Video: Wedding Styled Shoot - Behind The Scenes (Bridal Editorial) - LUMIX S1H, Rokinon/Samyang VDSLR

It is 100% the hottest day of the year so far.
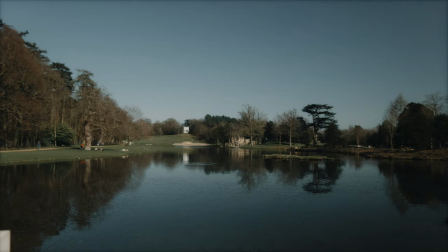[0:09]
Today it is Tuesday 30th of March and I am at the amazing Paynes Hill Park.
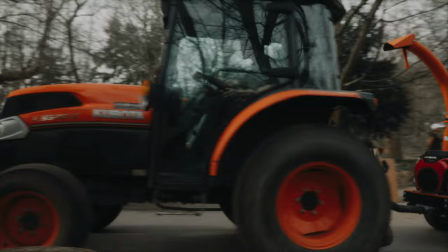[0:15]
Apparently they shot Bridgerton here as well. Seem to have a thing for shooting in the same locations that they shoot Bridgerton. It's been a running theme this month. I'm shooting for the lovely Valentina from The Stars Inside.
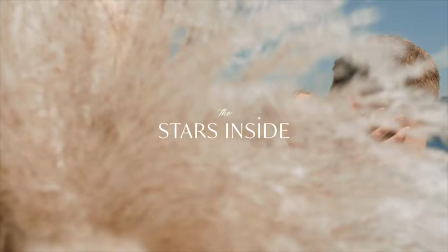[0:26]
She's a luxury wedding planner and she just has this magic touch with everything that she does so I'm really looking forward to seeing the results today. Shooting with Sarah Cooper, working with her for the first time. And yeah, it is absolutely boiling.
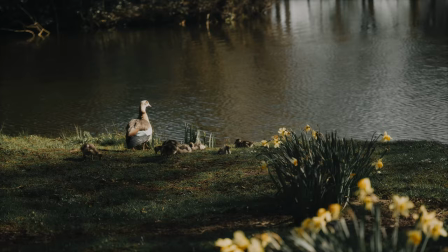[0:40]
We've already done a bit of a recce of the locations to decide where we're going to shoot.
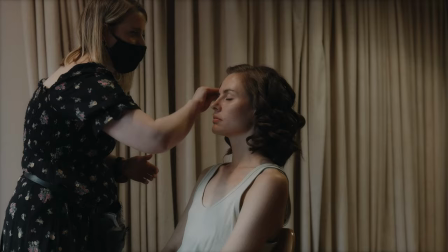[0:45]
And our lovely models are just having hair and makeup done and getting into their outfits.
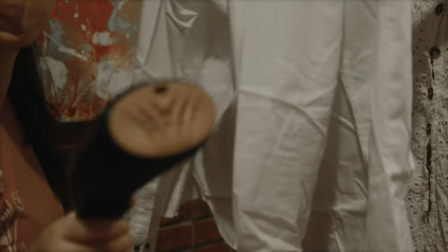[0:52]
So yeah, we're going to get started. It's quite late in the afternoon. We are going to be doing sort of more golden hour shoots today. It's a two day shoot. So we're going to be coming back first thing tomorrow morning as well just to do the rest.
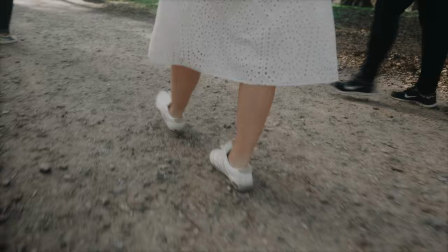[1:04]
We're going to make sure we get lots and lots covered. I'm not exaggerating when I say that Paynes Hill Park is huge.
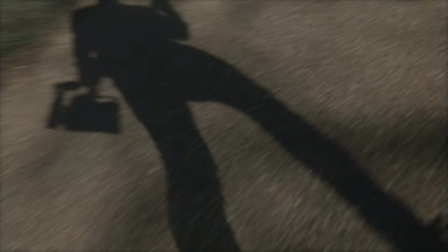[1:10]
Beautiful but huge so there's a lot of walking involved.
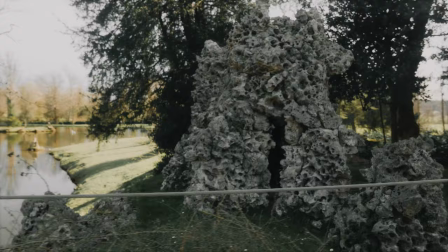[1:14]
I always recommend to check out the locations where you're going to shoot before you actually head to them.
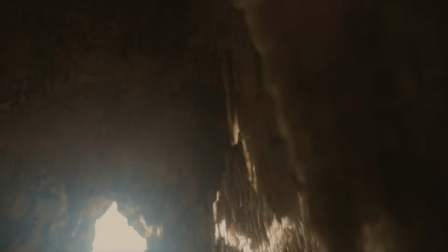[1:20]
First of all we're going to start with the amazing caves which are like this underground grotto cave.
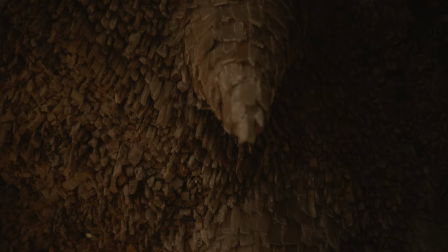[1:26]
I've been told this is all man-made as well so it's really impressive I can't imagine how long it would have taken to make but I love the way
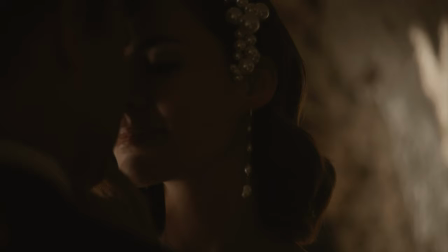[1:34]
that the Sun was coming through and sort of bouncing off the walls it made a really lovely golden hue which was great for like
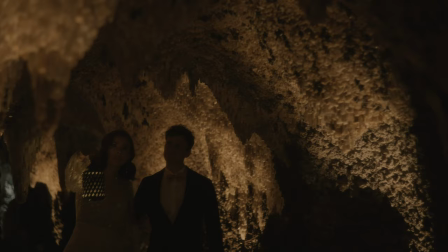[1:42]
a little storytelling part of the video and because our models Liv and Chris are actually real-life actors
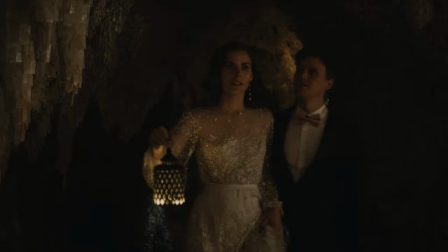[1:51]
I couldn't resist but to take take advantage
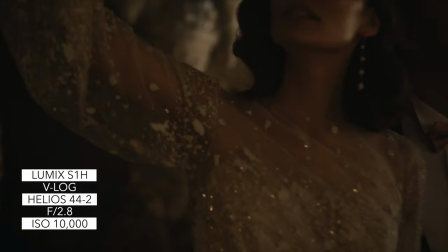[1:55]
of their acting skills for this little clip of them walking down the cave with a lantern.
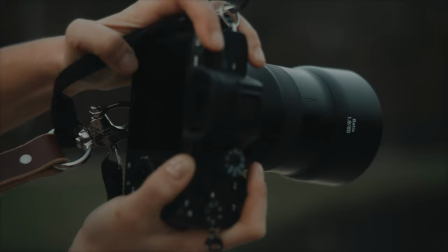[2:00]
This scene was shot in V-Log at 10,000 ISO so there is a little bit of noise but I styled it out.
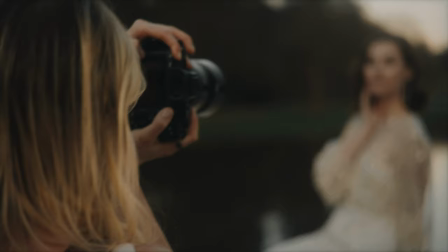[2:06]
The light was dropping really quickly so we ran up to the bridge to capture some portraits.
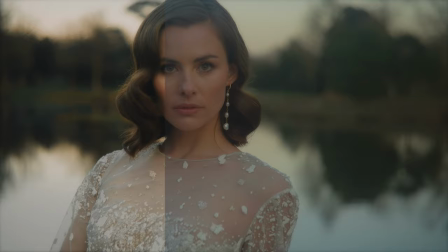[2:11]
The light was kind of blue so I decided to grade it with a bit more of a warm tone
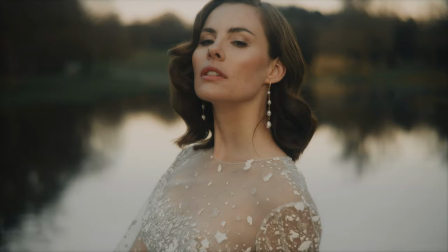[2:16]
and add a bit of contrast just to give it more of a vintage vibe.
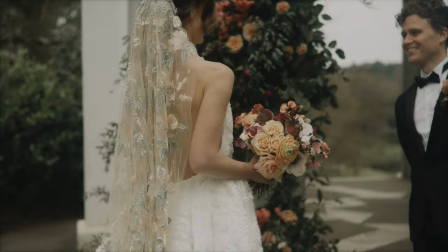[2:27]
Hi, I'm Sarah Cooper. We're here today on day two of our styled shoot at Pains Hill down in Surrey where we're shooting a goddess of nature theme.
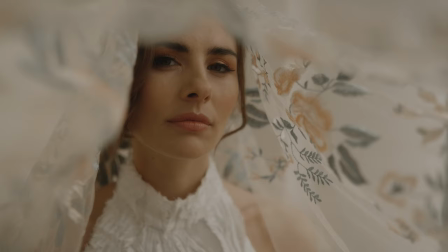[2:35]
So today we're going to be shooting the ceremony and some gorgeous portraits with the bride and then combining those with the cave scenes from last night.
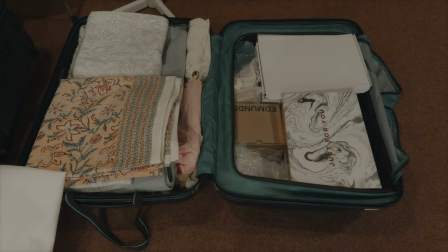[2:42]
Valentina is the queen of styled shoots. She brings so much stuff with her just to make sure that everything just has this fine detail about
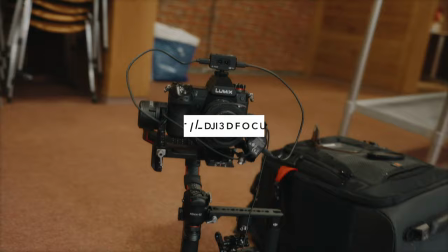[2:51]
it and yeah she just knows what goes with what and how to accessorize to take things to the next level.
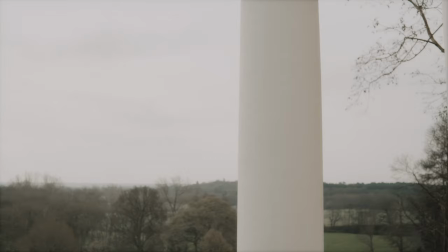[2:57]
If you follow me on Instagram you'll know that I've been trying out the DJI 3D Focus and I am absolutely in love with the results.
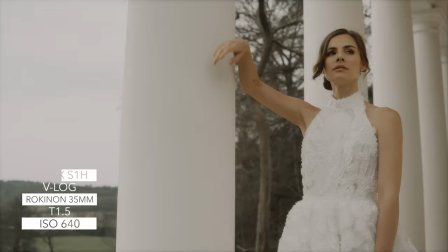[3:05]
This shot is on the Rokinon T1.5 35mm and the way that
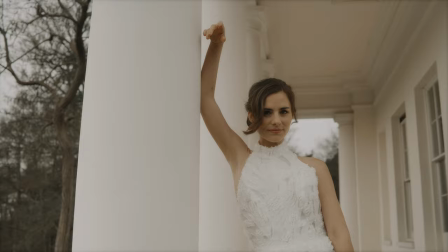[3:11]
it just keeps everything in focus that's in the middle of the frame is just incredible. ball.
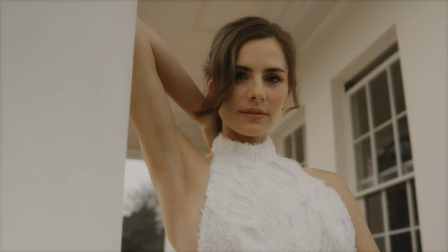[3:17]
I am using the V-Log conversion LUT and then I just applied my own colour grading over the top just to give it that contrasty elegant look.
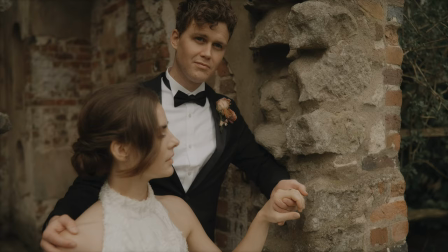[3:27]
Because you have to make sure you keep on top of the time that you're taking we quickly head down to this ruined part of Payne's Hill just to capture some couple portraits
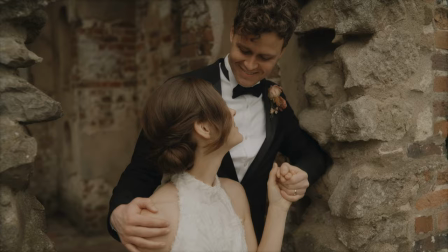[3:35]
together and yeah again using the 35mm with the 3D focus and I don't know why it's just absolutely magical like I
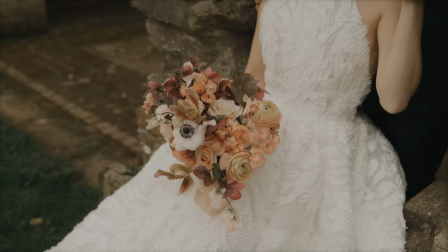[3:44]
normally shoot with my subject in the centre of the frame anyway so to be able to keep everything in focus without lifting a finger is just it's a game changer
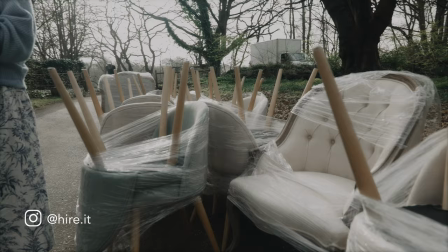[3:51]
so while we were shooting the rest of the team were helping take all of the chairs up to the ceremony area because that's
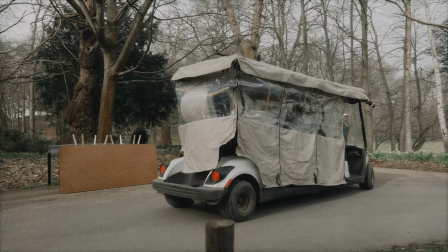[3:59]
the next part that we were going to shoot and there was I think there was 30 chairs and because of all of the hills they had to be carted up on these buggies so we're really grateful
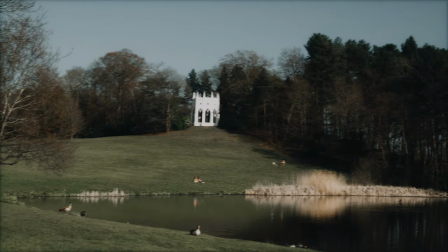[4:07]
that Paines Hill allowed us to use the buggies because yeah it was uphill and there's no
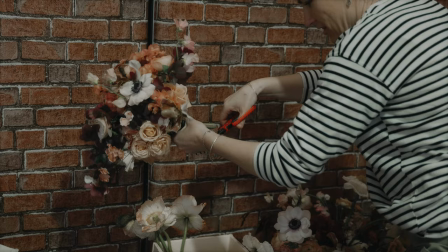[4:16]
way we would have been able to carry all of the chairs up there.
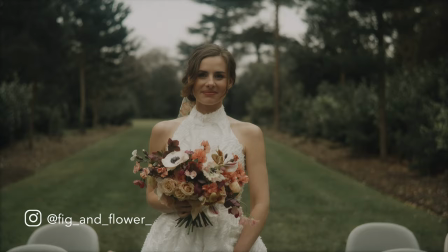[4:19]
Florals are a huge focal point for any ceremony so we had the lovely Susanna from Fig and Flower to create this beautiful
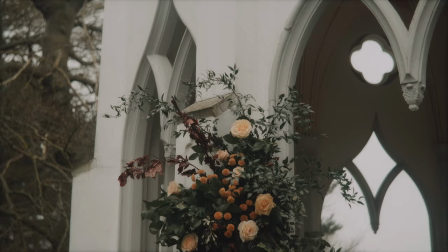[4:26]
bouquet and then a stunning arch that kind of climbed up the side of the ceremony temple.
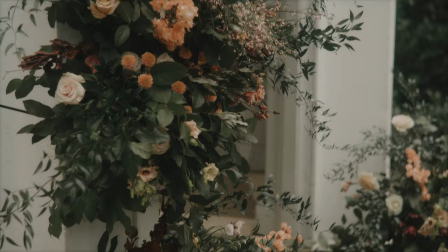[4:34]
Picking the right shade of green when you're colour grading is one
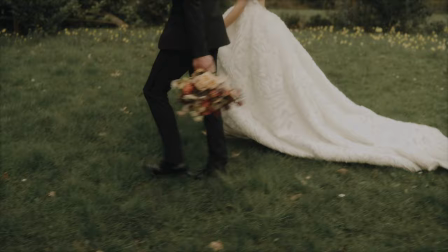[4:39]
of the most challenging aspects of colour grading whether you're shooting video
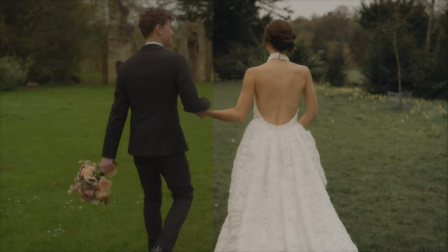[4:44]
or photos like there's so many different shades of green and I prefer a
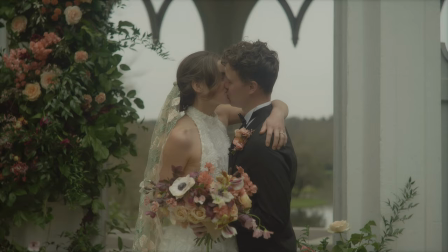[4:49]
bit more of a desaturated green so I took out a lot of the saturation in these shots and then added a bit more of a contrast as well.
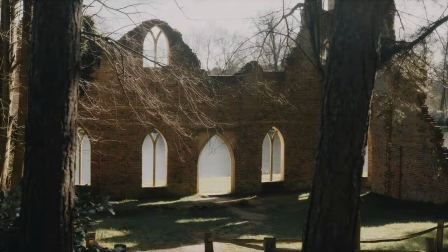[4:57]
So the last location of the shoot was at this fantastic ruins that overlook a lake.
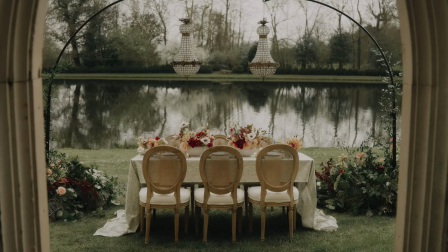[5:04]
Valentina had envisioned this beautiful intimate table with hanging chandeliers and rose details and I was very lucky to have the goose fly over just at that moment.
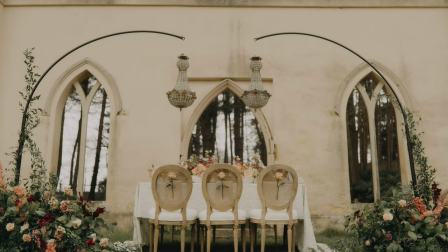[5:13]
Even though the weather forecaster predicted bright sun all day, thankfully we had mostly cloud so the light was perfectly diffused.
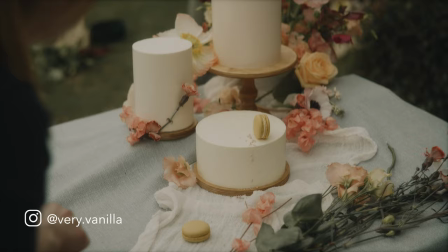[5:20]
The lovely Daisy from Very Vanilla created a dessert table and I must say her macarons are to die for.
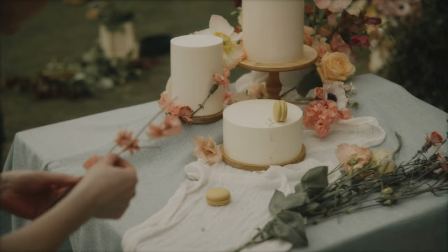[5:28]
For shooting inanimate objects and tables I like to control the gimbal with a
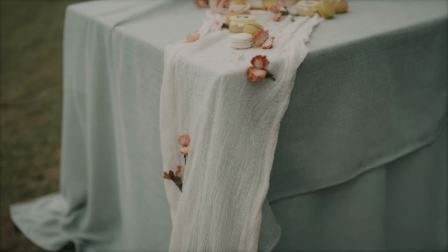[5:33]
control stick and then just twist my body to create like a parallax movement.
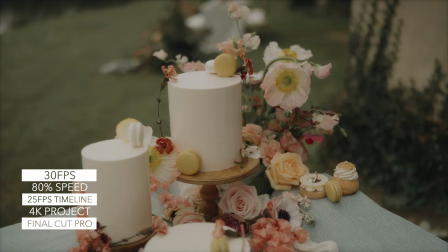[5:38]
Oh, and by the way,
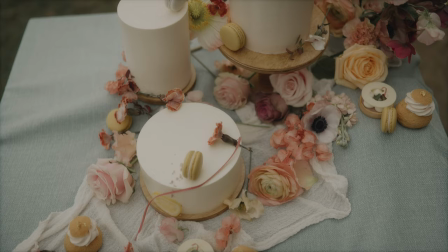[5:39]
the whole shoot was shot at 30 frames a second and then I slowed it down by 20% just so that it fit my 25 frames a second timeline.
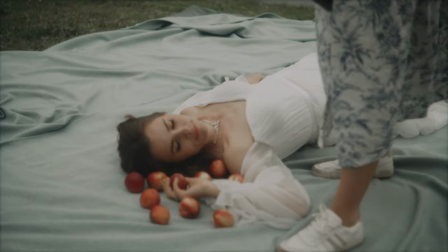[5:47]
I think that gives it a really smooth, almost dreamlike, real-time feel.
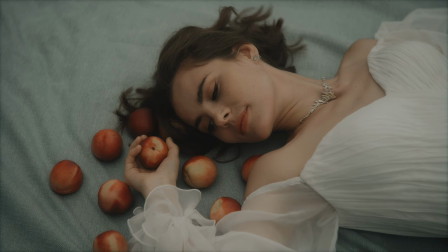[5:53]
So loads of people have been asking me questions about the DJI 3D Focus
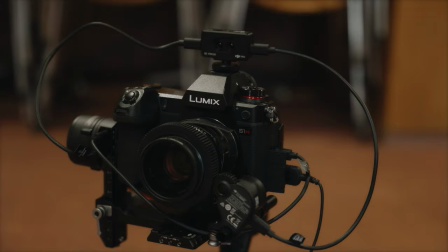[5:57]
and I think I'm going to be using this pretty much on every shoot
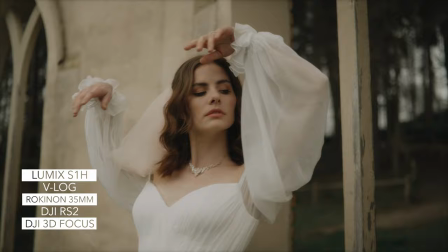[6:02]
going forward I've just invested in a set of cine lenses and this is with the 35mm the Rokinon T 1.5-35
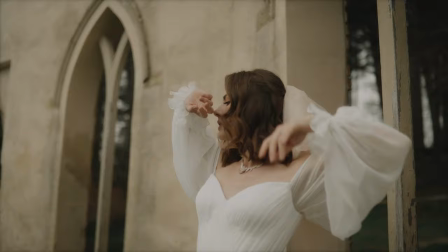[6:11]
and I just love the way that even though it's not like tracking your eye or anything in particular it's
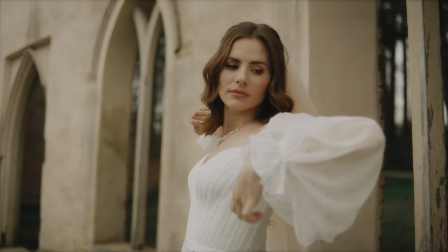[6:19]
just focusing on what's in the centre of the frame look at the way that the focus switches from Liv's face down to her wrist
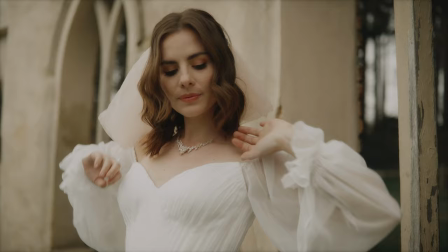[6:27]
and then back to her face again I just think it looks so smooth like a focus puller so it's just really natural no snapping or anything like that it's great
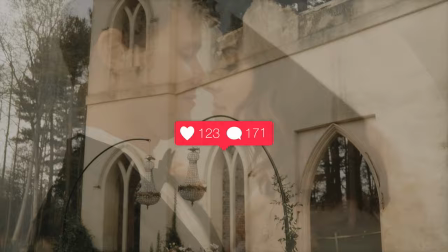[6:35]
I hope you found this behind the scenes interesting and if you have then please let me know in the comments and maybe I'll
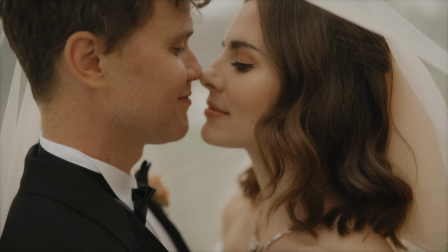[6:41]
do some more in the future if you've not seen the full video yet then I'd love for you to check it out on my YouTube channel and if you'd like to book
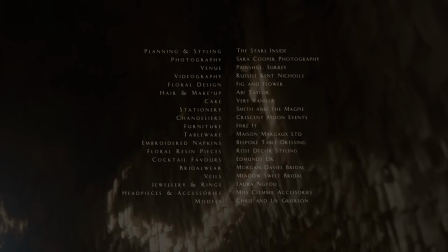[6:48]
any of the amazing suppliers that I worked with in the video then here's everyone who contributed to this amazing shoot so
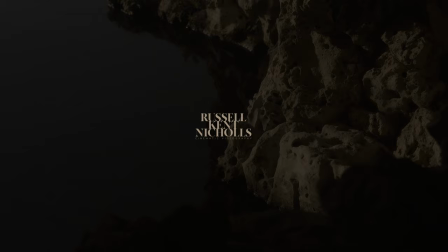[6:54]
be sure to check them out as well. As always thank you so much for watching and I'd love it if you would subscribe to my channel if you want to see more of my work in future.
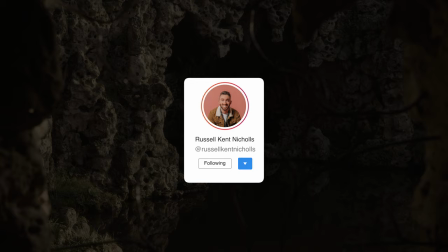[7:04]
So thank you so much and see you later!